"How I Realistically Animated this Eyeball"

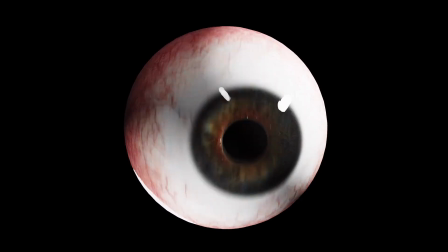(0:00)
Hey, so I just wanted to make a quick video on how I animated this creepy eyeball, so here it is.
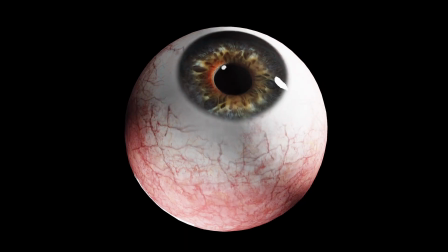(0:05)
For starters, the model is by Tom Hodes on Sketchfab, but the animation is by me, so that's what I'll be focusing on in this video.
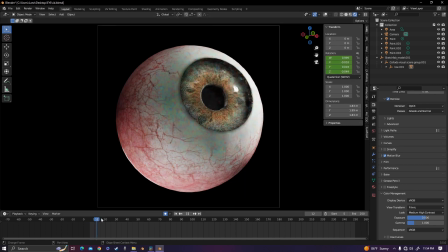(0:11)
Though I could have gone the traditional route of going to different places on the timeline and keyframing each movement,
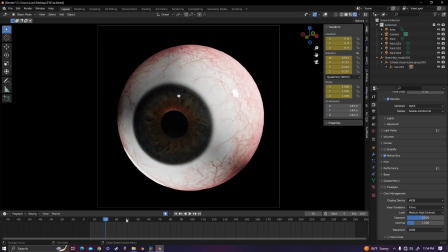(0:17)
blah blah blah, but for this, that would be kind of dumb, because I need that sporadic,
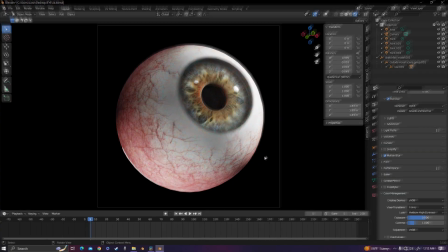(0:22)
snapping eye movement. So instead, I used a feature that hopefully many of you are aware of, which is auto keyframing. When enabled it basically tracks all of your movements live and it automatically keyframes it all for you.
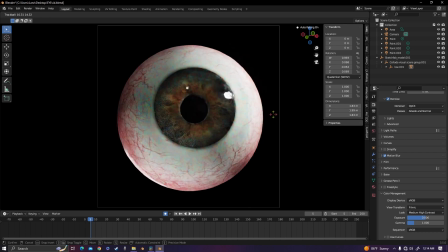(0:34)
And then by double clicking R you can actually freely rotate any object around its origin point.
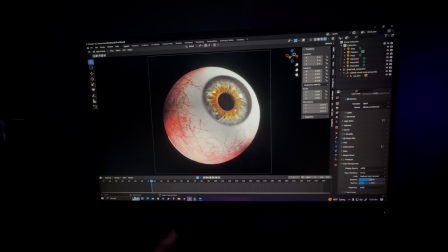(0:40)
So to get all of the sporadic movements I channeled my inner eyeball and I moved my mouse
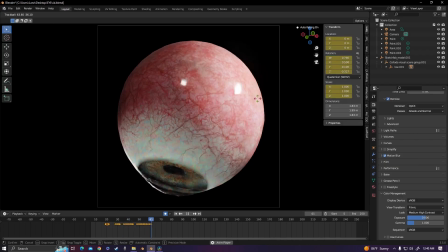(0:45)
around really fast to get the perfect performance capture for this beautiful creepy eyeball.
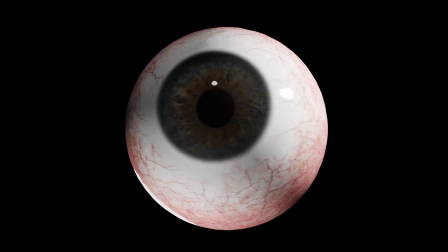(0:50)
I felt like Andy's circus. Once I had all of the looking around animation done I felt like something was missing when I remembered something,
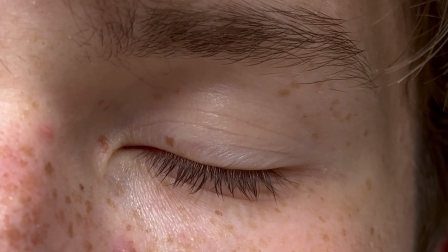(0:58)
a key biological detail about human eyeballs, which is that they dilate according to light.
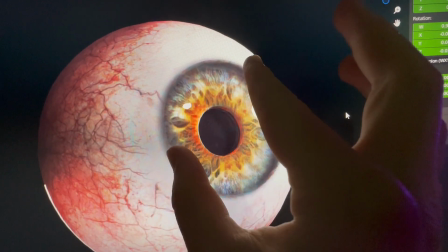(1:04)
I wasn't too sure on how to make the eye realistically dilate, but then I got an idea. Shape keys.
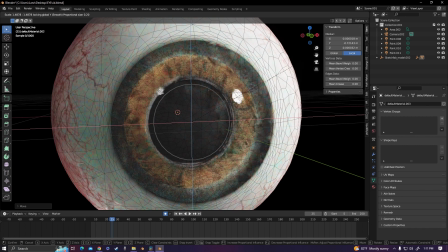(1:11)
So I selected the geometry of the pupil, used proportional editing, and I was able to scale the pupil to dilate the eye in a realistic looking way.
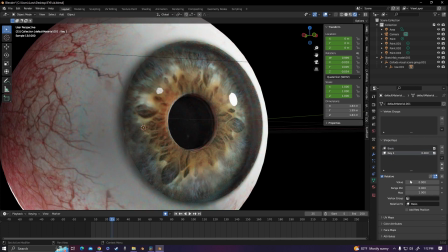(1:19)
And the two shape keys allowed me to animate and keyframe between the two.
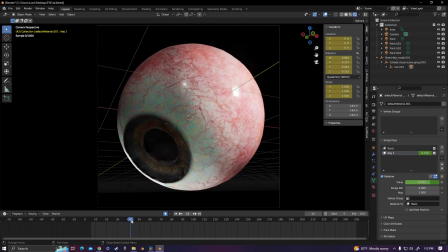(1:23)
I went through the animation and dilated the eye when it looked in the dark and closed it in the light.
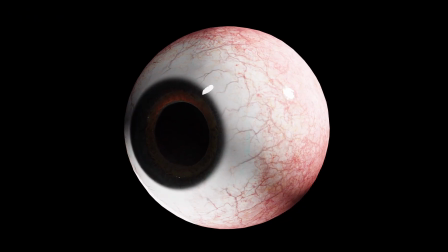(1:29)
I don't know how to explain it, but you know what I mean. After the dilation was done, I had a fully working eyeball to stare at with my own.